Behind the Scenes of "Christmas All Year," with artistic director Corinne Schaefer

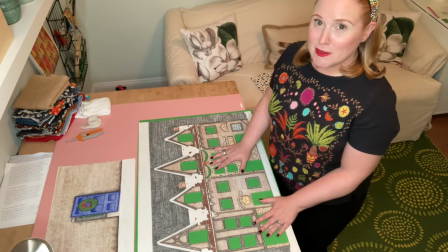You do not want to rely on any natural light when filming so that's part of the reason why I chose
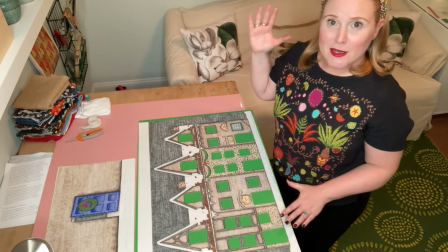this room to film where I could close the blinds and bring in whatever additional lighting that I needed.
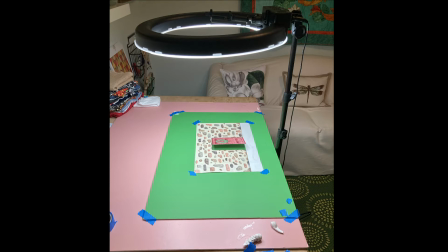To film the stop motion I needed to have the ability to shoot down at the images with good lighting but also not to create any shatters. This made using the ring light a great solution.
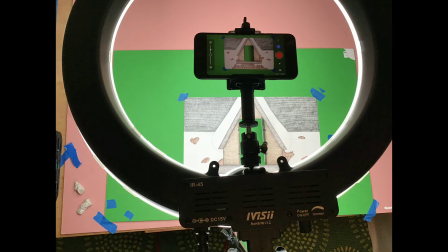In creating the design I used similar backgrounds so that when it came to filming the stop-motion it was only three windows and two doors.
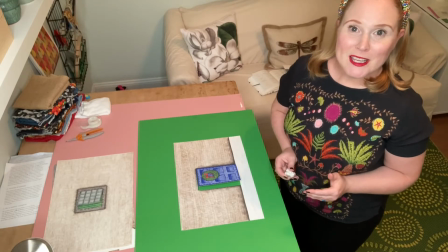So to create the illusion of the doors and windows opening I had two tools.
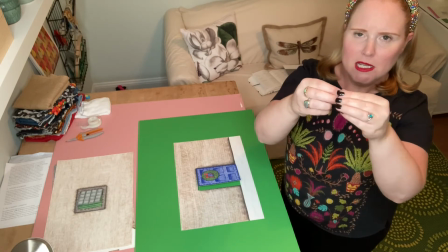One is this very sticky tacky putty you can get in a craft store which I used
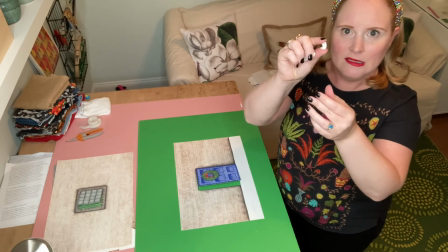bit by bit kind of building on the inside of the door to open this way.
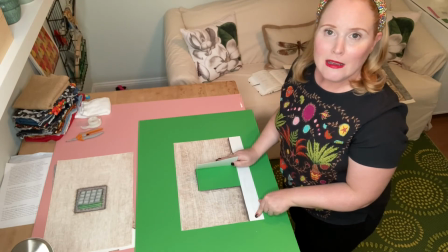Then once it reached a certain height, I could not use this putty anymore without it being seen.
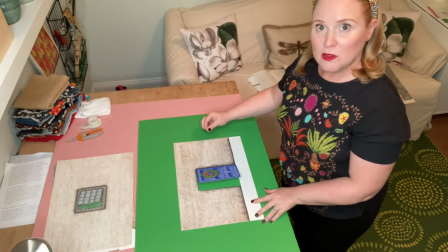So I used a needle and thread and then pulled the door slowly in increments to get it to fully open.
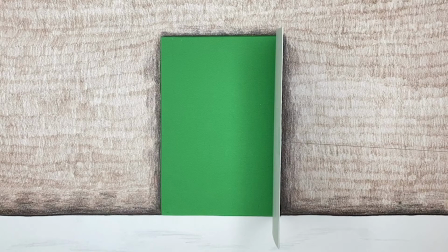In stop motion, you are dealing with small changes that create a big impact.
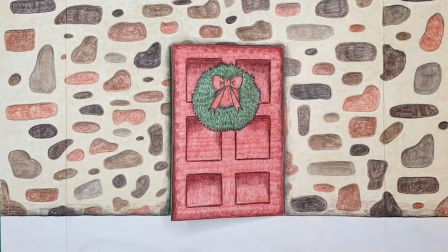Setting up your shot so you have complete control is key. Any unintentional changes or shifting will ruin your shot.
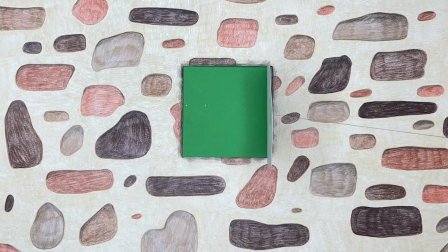For something of the quality of Tim Burton's Nightmare Before Christmas, for example,
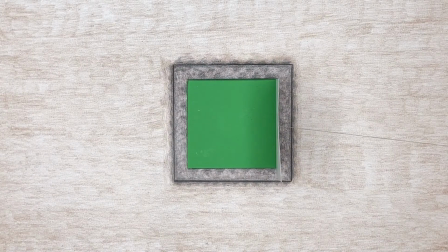they are shooting all day to just get a minute's worth of material.
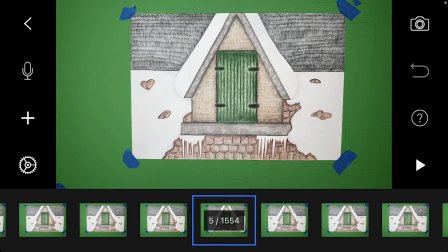So basically, the more shots you take with very small changes of movement, the smoother the overall finish of the product will be. When I shot the doors and windows,
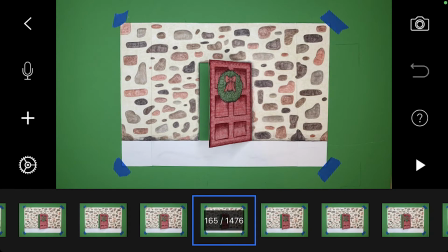I would take about 30 shots per change in movement of the door or window and it would take me about an hour after setup to film each door or window opening.
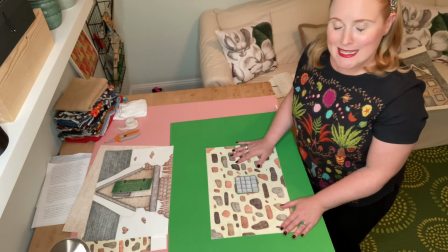So this was my very first time working with green screen. The idea behind the green screen is that it makes it very clear
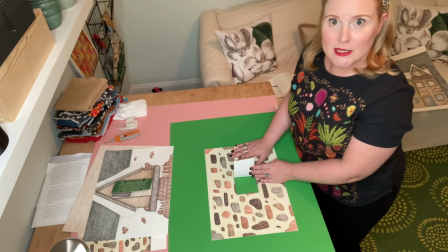what needs to be eliminated and replaced with video.
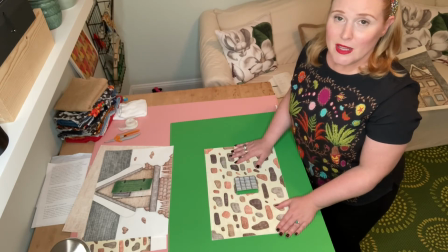Normally you would pick a color that is not in your project so that it's very easy to eliminate. It doesn't actually have to be green. I've learned that it could be blue or even pink.
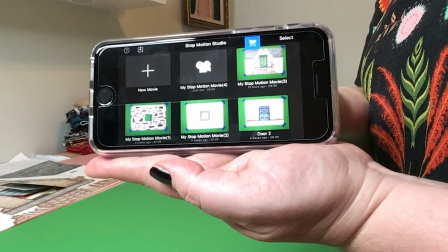So I filmed all of the stop motion animation on my iPhone using an app called Stop Motion Studio,
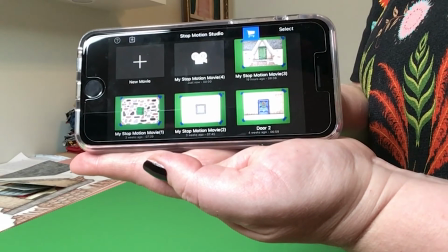which is extremely user-friendly. It includes a timer so you can time how long you have between shots.
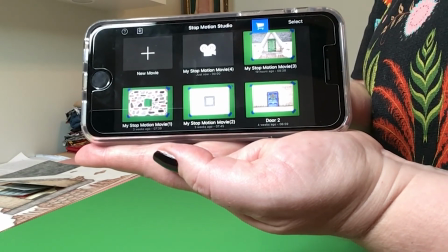You can delete pictures and frames as you work, and you can export it as a movie,
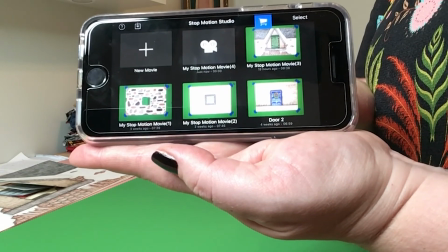a flipbook, or individual images. So none of this would have been possible without Tai Ju Shao of Das Studios in Hamburg, who was our videographer on the project. He combined all of the different components to bring this video to life. He is also our director of photography and videographer on the Alice in Wonderland videos and we are just so grateful that we are able to collaborate with him. I'm also personally grateful because he fielded a lot of my questions about green screen and the stop-motion and how best to create all of the different working pieces. I hope you enjoyed this video of the behind the scenes of Brooke DeRosa's Christmas all year. Stay tuned for future projects.